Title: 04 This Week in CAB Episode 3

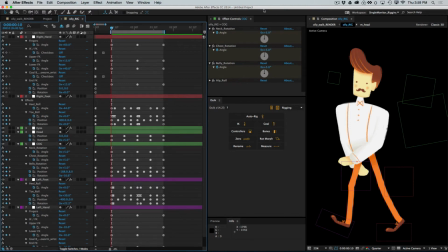24:47 Let me see, this one is, I gotta remind myself which one I'm looking at here. Okay, this is, oh yeah, this is the one with a little bit of a jerk in the cog. Let's have a look at this one. And you guys can see that little jerkiness there.
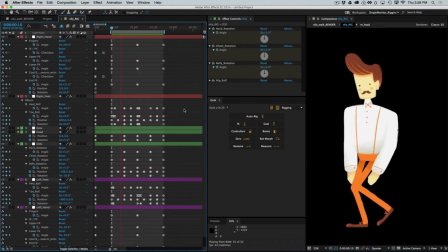25:03 Well, I tracked it down pretty well to the cog. And you can see that what's happening is right in here, whoops. Oops, I'm using my, it's funny, I was using different key commands having been in frame all morning.
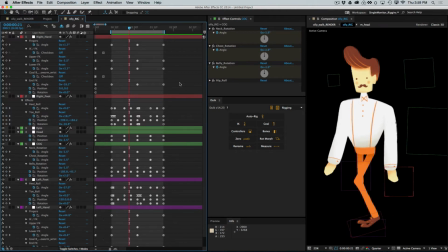25:23 Okay, so as this comes forward, there's this big shift forward in the torso, right there.
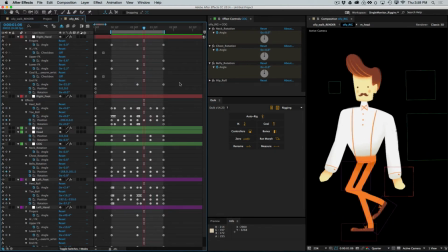25:32 See that? And there's a big change in direction here too. Watch as the torso and the cog move back
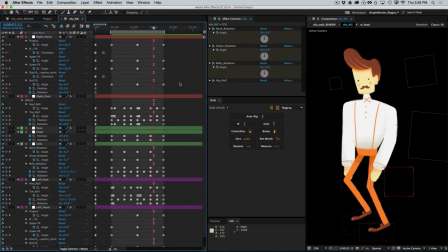25:40 and then suddenly jump forward in this kind of really strong angle. See that there? Bonk, right? That's where we're getting that little jerk from.
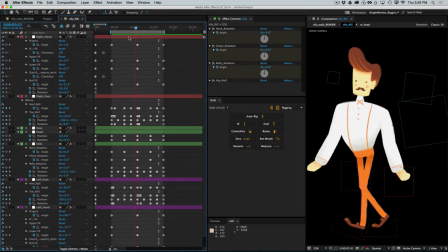25:49 It's just a little bit kicking forward on each of those steps, a little too much.
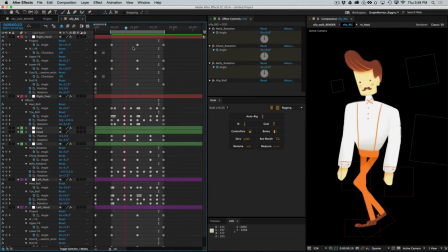25:54 And in a way, it gives the walk kind of a nice sense of forward thrust,
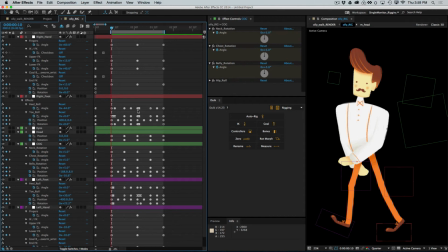25:59 but it's a little too much, so it's ending up reading as a pop, partly because it's just too far forward. So let's take a look here at some things we could do. So I'm going to select the cog here.
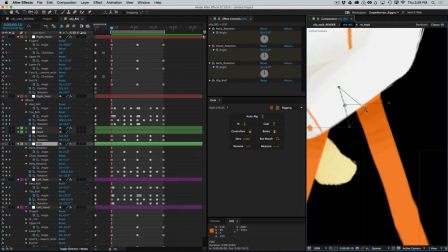26:11 Now, one thing that would actually probably improve this a lot is if you just added some curvature to the motion path of this part of the movement. That alone would probably fix this quite a bit. So I'm going to do that on both of these here. I'm pretty sure this will help a lot.
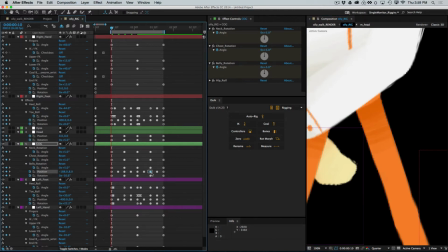26:30 Whoops. I think it should be that way. Is it that one?
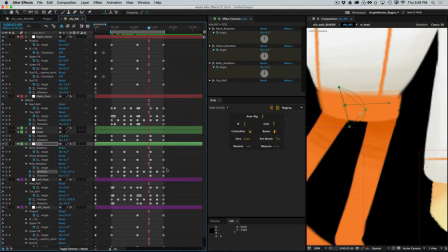26:37 All right. Getting myself confused there. Yeah, it should be that one. All right, why isn't it letting me get that Bezier?
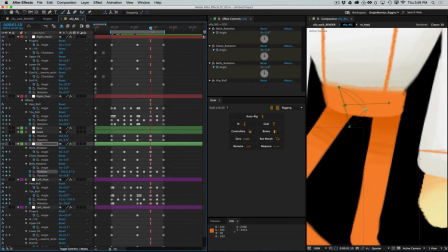26:46 All right, this is that trick of having two things right on top of one another. Sometimes this can be a real pain.
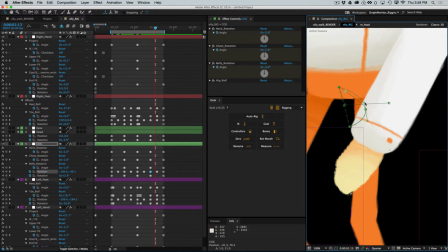26:52 Try to get that to go. There we go. All right. Okay, so that's going to help.
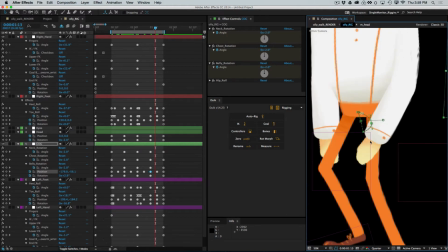27:00 And in fact, let's kind of take a look and see what that did. We could even curve it all the way through here if we wanted.
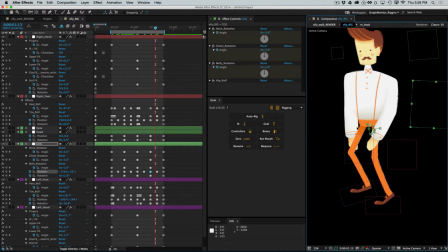27:05 Let's just see if that did some good, and then I'll show you one other little thing that I think will help.
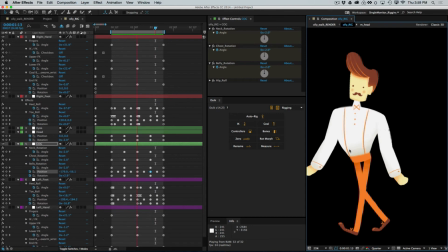27:15 Already, that's like a million times better. Much, much smoother.
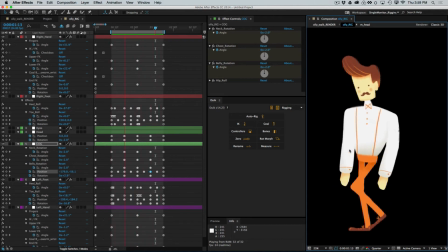27:19 So we've been paying a lot of attention to the motion paths in the feet, and when we do the ball throw and other things, we'll pay a lot of attention to the arms. And in a lot of cases, you don't really have to do all that much with the cog. But if you have a movement that's that dramatic,
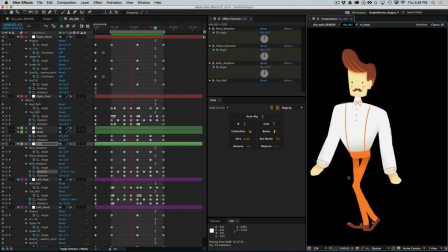27:35 where you have a big shift in direction, just that smoothing that out a little bit will do a lot. And if you are really a smoothness fanatic, round all these out.
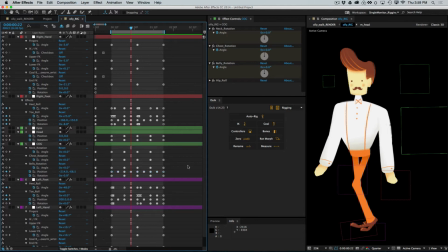27:48 So he's basically making a little oval as he goes through this movement. The other thing you could do, though, is tone down that forward movement. I don't think that would hurt at all. So let's look at that as well here, where the cog is kind of jerking forward there.
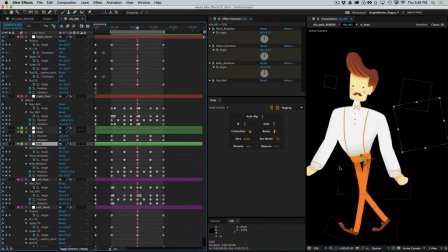28:04 And I'm going to move him a little bit past that point and zoom in again on that cog motion path.
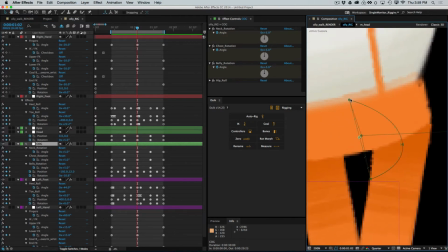28:12 So I don't think it would hurt very much to bring this back a little and just tone this down. So I'm going to select one of these. And then the other one on the other step is going to be right there. I can tell just by, once I know where one is, I can easily find where its opposite is on the other end.
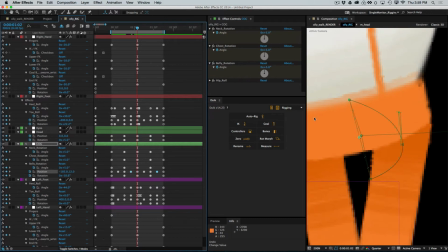28:31 And then now I'm just going to scooch all of that back. Oops. I got to be on that keyframe to do that.
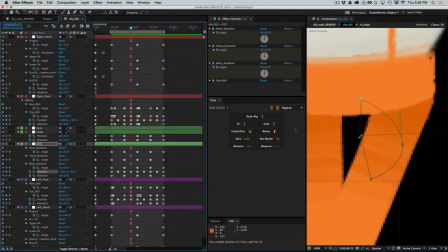28:37 Okay, let's scooch that guy back. And just make it not quite so dramatic.
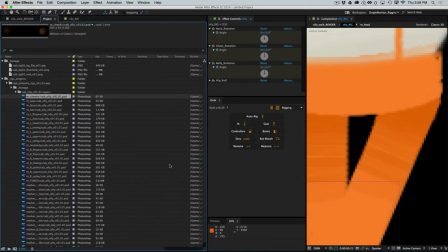28:45 We can leave our little curve in there.
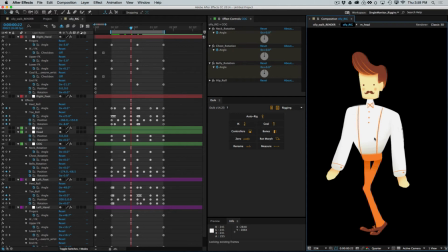28:52 All right, let's see how that one looks.